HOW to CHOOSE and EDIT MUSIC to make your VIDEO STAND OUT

What literally makes my BRoll is editing the sequence into the right music.
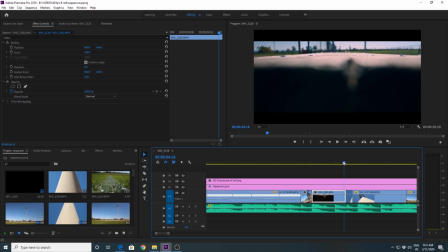So again, to change the monotonous same beat cuts, I just add another clip of beat, usually a bit sooner.
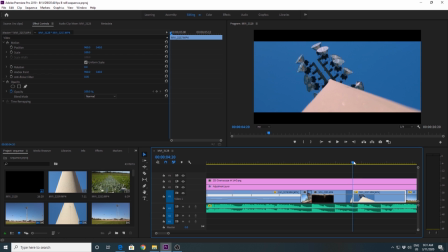If the clip is visually very interesting, then I hold it longer. When the music naturally fades or has a quiet, interesting moment, then it's good time for me to add some sort of a transition. I usually do 2 to 3 camera transitions per BRoll, and I think that's just enough for my style. So when you edit the final BRoll, it looks something like this.
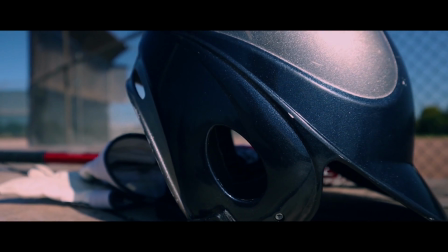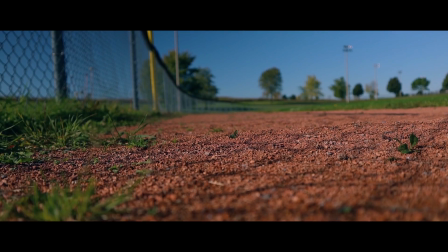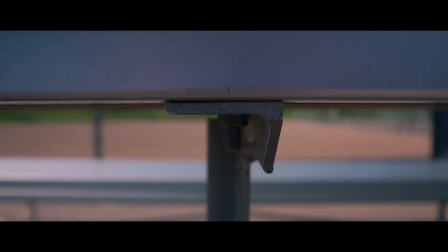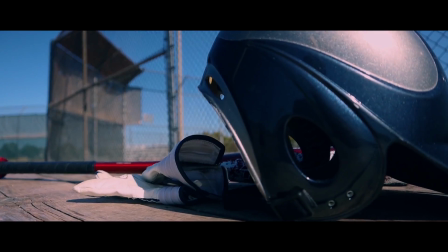let's talk about editing actually YouTube videos like these educational videos I'm making here.
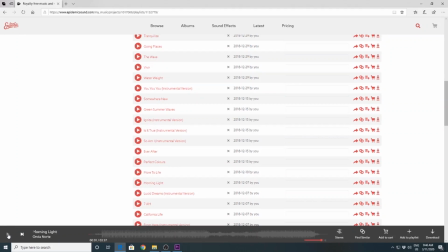I use many other tips and tricks there. I don't like leaving my videos just plain me talking without any background music, something I learned when I used to work as a radio announcer many years ago back in Czech Republic.
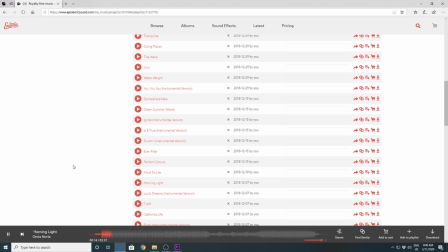I like to choose mostly ambient music or music with minimal beats, so it is not interfering with me talking.
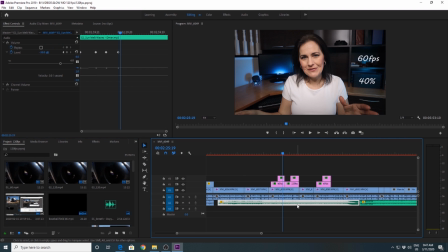I always check the edit with headsets, not with speakers, as I want to make sure it is not too loud. I usually go down with music to -32, -35, even more sometimes.
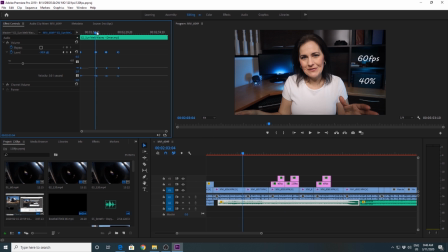So you still hear the music tiny bit, you know it is there. On average, I use 2 to 3 songs per video. What I try to do is not having the same beat in all the songs, the same similar melody,
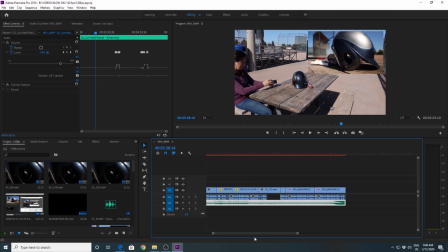as it could get very repetitive and some people could actually get bored easily. I like to change it a bit with the next song to freshen it up a bit. It is definitely not a good idea to use music with someone singing in it and use it as a background music as you're talking. It's also not a good idea to place music on top of music. For example, if you are filming with your camera and microphone somewhere outside and you record someone singing or playing music and then you add another music to the background, it will clash unless the music is very ambient and has literally no melody. Link to Epidemic sound can be found just below the video in the video description, and remember the first month is for free. Well, hit the thumbs up button if you liked today's video and subscribe to more videos like these. If you have any questions, comments, or simply want to say hi, you can do so in the comment section below, and I'll see you in the next video. Ciao, ahoj!